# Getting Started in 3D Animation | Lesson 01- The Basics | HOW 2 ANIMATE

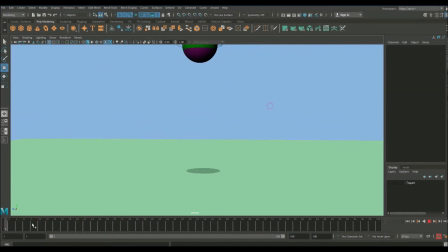I prefer Auto key I'm just out of habit now, especially with full body characters. It's just very handy Sometimes you can spend you know 10 minutes posing out of character and you forget to set it Press the S key and you lose all that work So out of habit. I just prefer to have Auto key on okay.
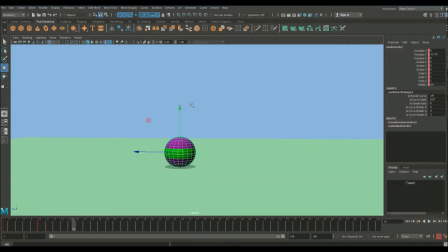Let's carry on So let's go up to say frame 19 And set our next key up in the air And it's slightly lower than our first frame
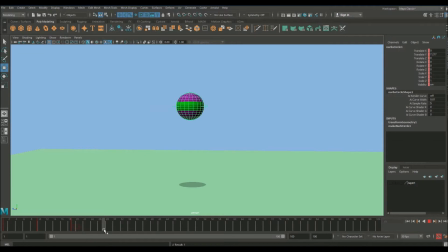Okay, let's go to Say frame 27 Bring it back down Come up again
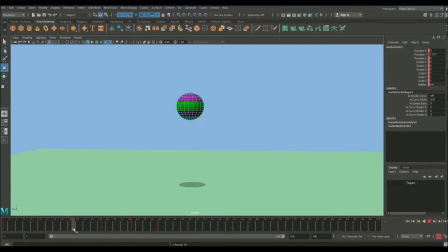Okay, let's just scrub through that See how that feels So you want a gradual decrease In height
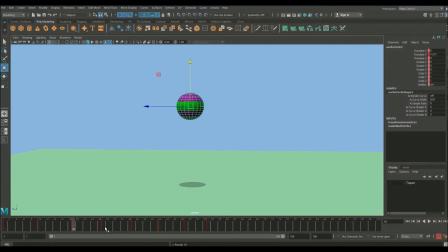If you notice as well I'm also compressing how much time is in between these slightly We'll allow more time for the first few bounces because they're going to be higher And as the ball starts to lose momentum
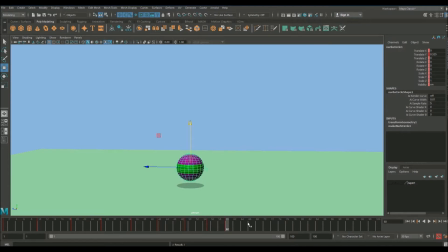These bounces are going to get smaller and smaller So therefore the timing is also going to get smaller and smaller Okay, so towards the end Just add a couple more little bounces
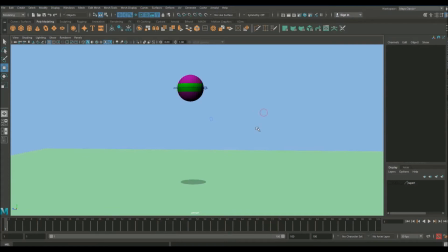I think so. Okay, so that's the keyframe set. Let's play it and see how it feels. Okay, so you notice a few things. When the ball is dropped, this is all okay.
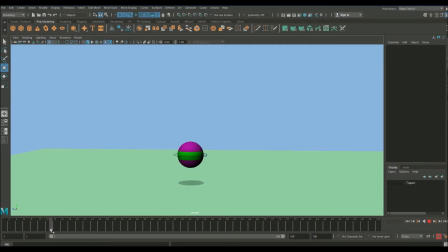As soon as it comes towards the floor, it starts to slow down. Now this isn't a flying ball. Okay, it doesn't know the floor is about to impact with it. So we're going to need to go and fix that.
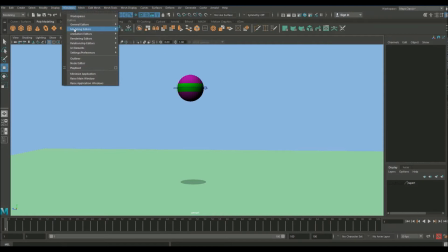So we're going to open up the graph editor So if you go up to windows animation editors graph editor okay,
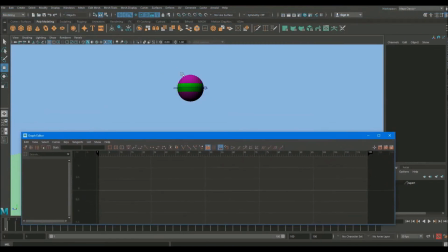this is a Graph representation and what's going on the animation now you need to have a controller selected
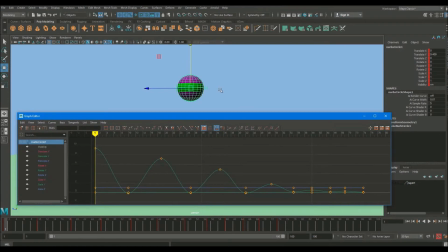For this to display so whichever controller you've got selected will load into this
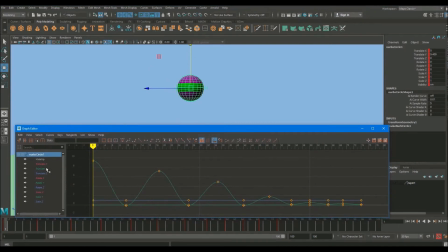So let's select our main controller Let's select our translate Y which is the
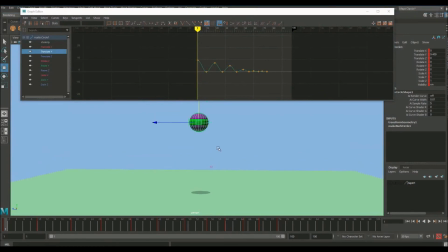Up and down curve of this ball So you'll see here As we scrub along it gives you a nice graph See exactly what's going on with the animation
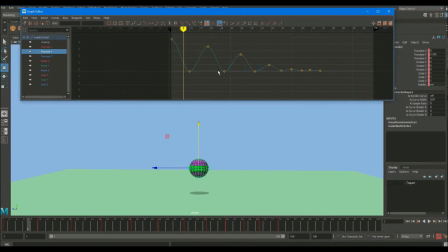first of all, let's fix this issue of the ball
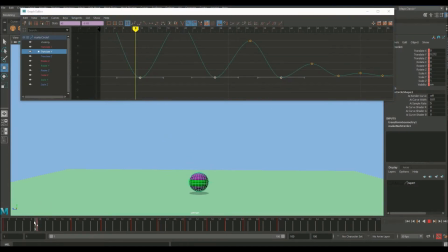Anticipating the floor see the way it slows into the floor here. This is wrong.
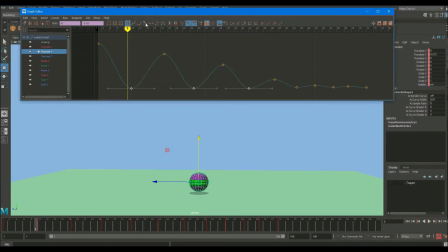Firstly what we're going to do is set keys to linear so if you go up to this button here like so and this will give us a far better shape closer to what we need so I'm just going to play that so
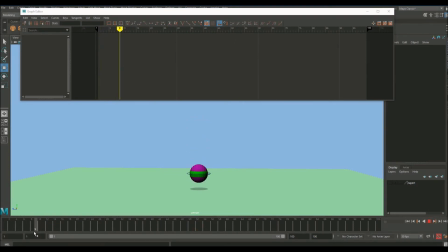you'll see already as the ball approaches the floor it keeps going at the speed and then bounces off in
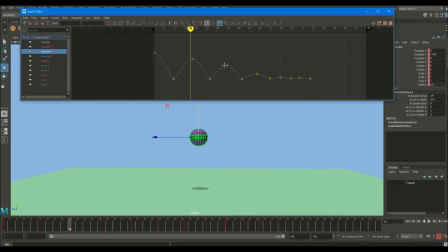a much more convincing way now what we want to do is add some hang time.
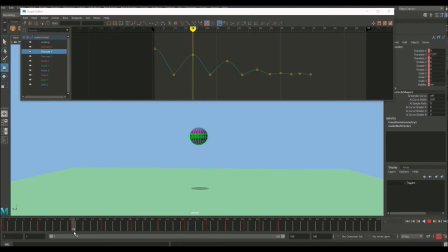We want to allow this ball a bit more time up in the air.
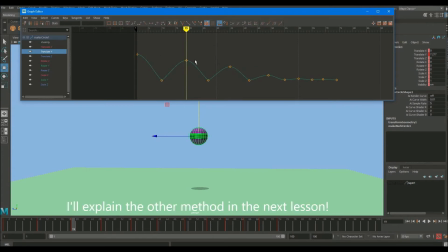There's two ways of doing this. I'm going to show you weighted tangents way. Okay so you select all your top keyframes like so. You can then go up to curves weighted tangents. This changes the way these top tangents work. So you see you have these handles here now.
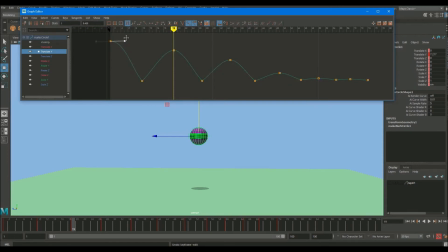With these handles you're able to individually select them and middle mouse button drag them out so this allows more time up the top I'm going to go through all the top key frames
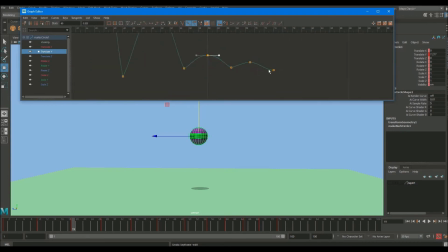and give them a bit more time like so the navigation of the graph editor works in a similar manner to the viewport you hold alt and middle mouse button so
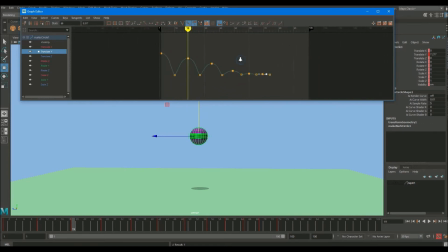you're able to move about you're able to zoom out using the right button and alt similar to the viewport and alt and left click doesn't do anything
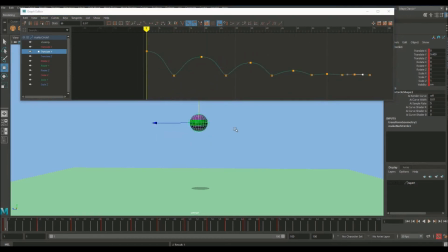okay so now we've done that let's give this a play see how it feels okay so you see already that's starting to feel a lot more convincing there's a lot more weight in the ball if
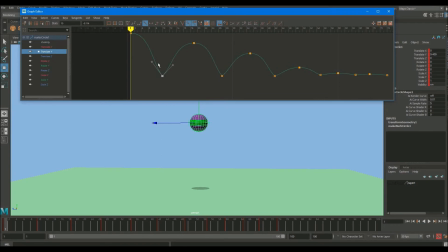you want to make further edits to these bottom tangents to really sort of push this bounce off the floor you see if I try and move this it moves both together so what we can do is break these tangents so if you select your keyframe
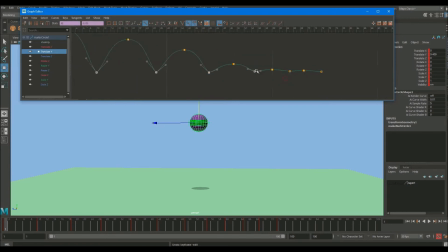so let's do all the bottom ones it's easier to do and if you select this button here that breaks the tangents now what this allows is now I can move each one individually And really
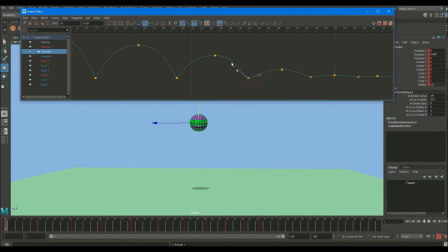control that bottom part so we want a very clean nice shape
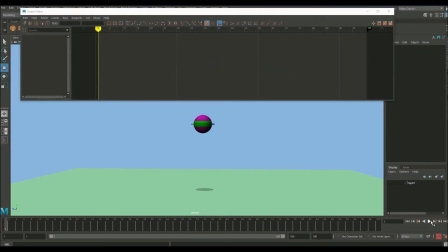Okay, let's give that a play So those are our keyframes set now Now I'm going to teach you something called squash and stretch now. What is squash and stretch? it comes from 2d animation and early Disney days and what
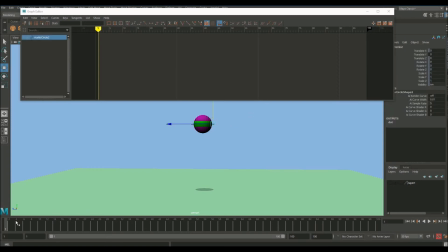the animators discovered was you can get a lot more life into your animation if you actually squash and stretch your characters in certain places so if during a fast movement you stretch the character out along the line of action then it gives
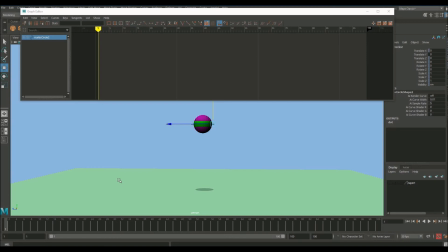an illusion of you know dynamic it's it's kind of like doing a smear frame so we can build some of that into this to give it more life.
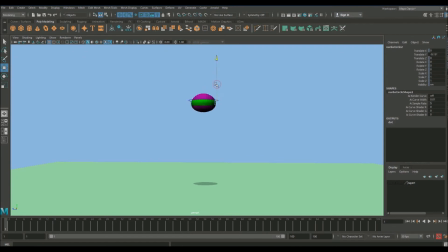Okay, so we're going to select our squash and stretch controller. We use this by translating up and down here. So the idea here is when the ball is at the top, it's going to be a ball shape. So we're going to set a key on one.
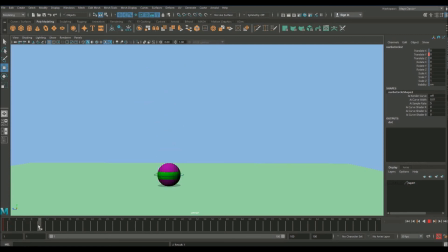Now as the ball falls, the faster and faster it gets, we're going to stretch it out like so. It's a maximum stretch just before it hits the floor okay now at the moment of impact which
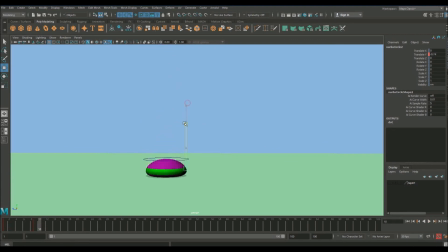will be this frame here we're going to squash it down maybe not too far maybe something like that so you see now as it falls stretch stretch stretch stretch squash and after this we're going to stretch it up to full again so
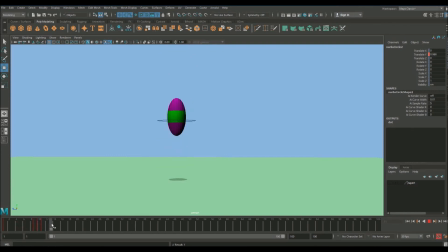as it comes towards the floor you get this lovely bounce that just adds a lot of life to this so we're just going to go through the entire animation like this and add squash and stretch to it